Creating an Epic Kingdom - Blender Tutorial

Now, when I first started creating the scene, I didn't quite know how to go about creating the kingdom. I actually experimented with a few failed techniques first.
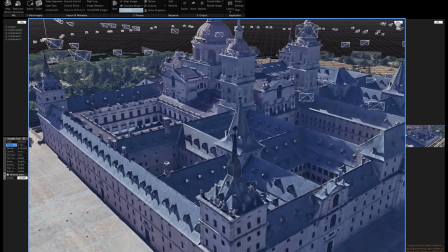[12:31]
Like, for example, I tried 3D scanning this giant castle in Spain from Google Earth and then arranged it on top of the mountain.
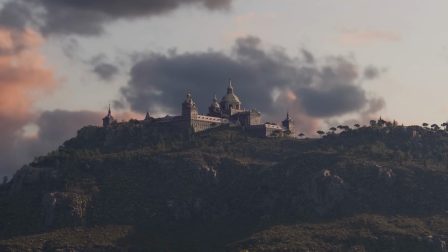[12:39]
I mean, it could be worse, but it's just not it.
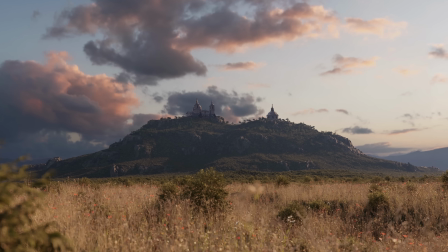[12:41]
Sometimes you can't find the answer to the problem without getting a few failures out of the way first, and you shouldn't be afraid of that.
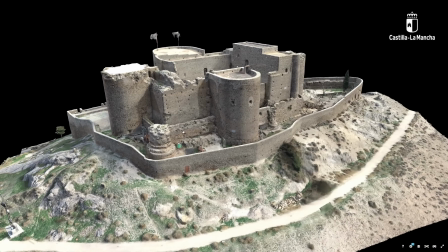[12:48]
Eventually, I realized there's a giant database of highly detailed castle scans on Sketchfab, and most of them are completely free to use.
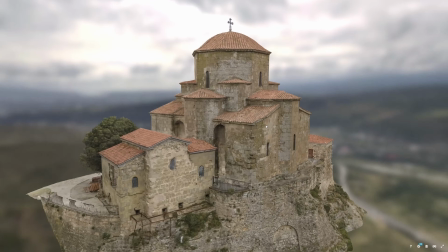[12:57]
So I just searched around for cool fortresses and medieval towns until I compiled this collection.
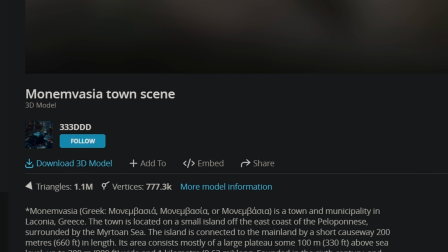[13:02]
Thank you to Global Digital Heritage 333 DDD and Nick for providing these great assets.
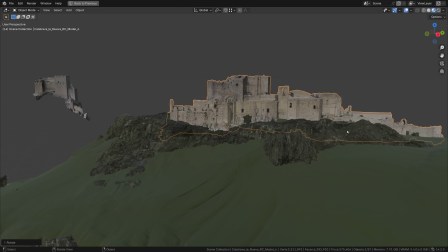[13:08]
Once set up in the scene, I spent a while exploring different arrangements of the town on top of the mountain, rotating, scaling, and adjusting materials.
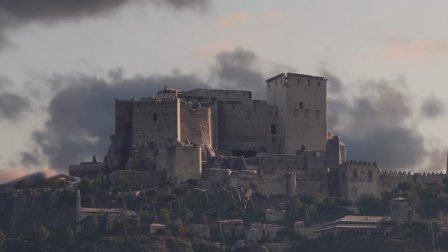[13:16]
I like this big fortress towering above on the left side of
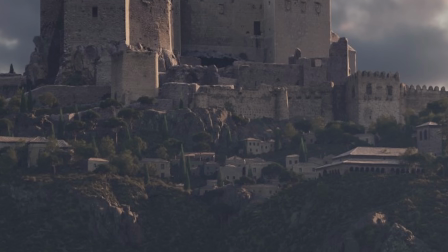[13:20]
the mountain, with a few other walls and towers going towards the various smaller houses snuggled beneath.
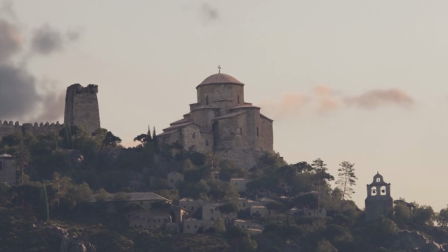[13:25]
On the other side of the mountain, I added this cool church. I like how on one side there's the fortress, and on the other side the place of worship.
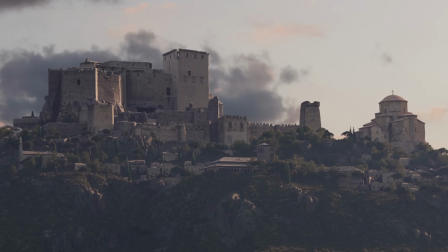[13:32]
Kind of a cool juxtaposition between military and spiritual sides of a medieval city.
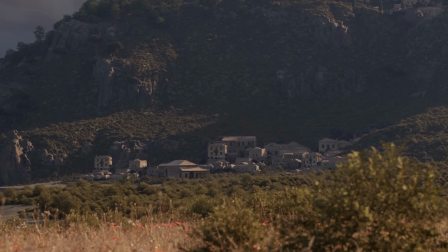[13:36]
I also added this cozy little fishing town beneath the mountain, sitting on the edge of the water. During the building arrangement process,
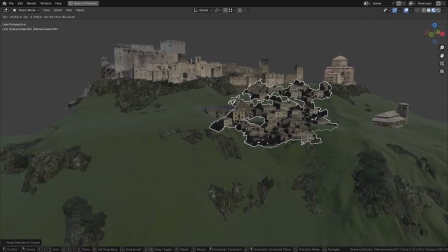[13:42]
it's important to consider the culture and utility and daily routine of the people in the city.
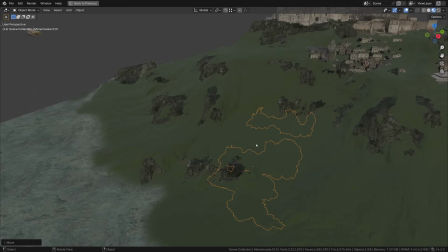[13:47]
That's the core of what makes this kingdom believable. And now, let's enjoy the final result.
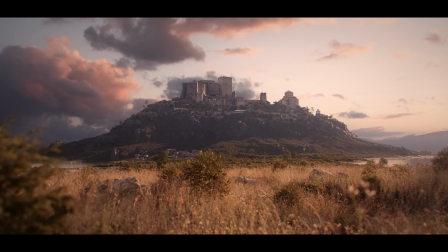Hey, thank you guys so much for watching, and I really hope you enjoyed. I'm glad to have shared this process and hopefully jumpstart some of you into creating your own kingdoms. If you want to support what I do and help me to continue making tutorials, I would so greatly appreciate it if you checked out my Patreon. There are tons of cool tutorials and 3D assets on there every single week, and it goes a really long way in supporting me. All right, I will see you guys in the next video.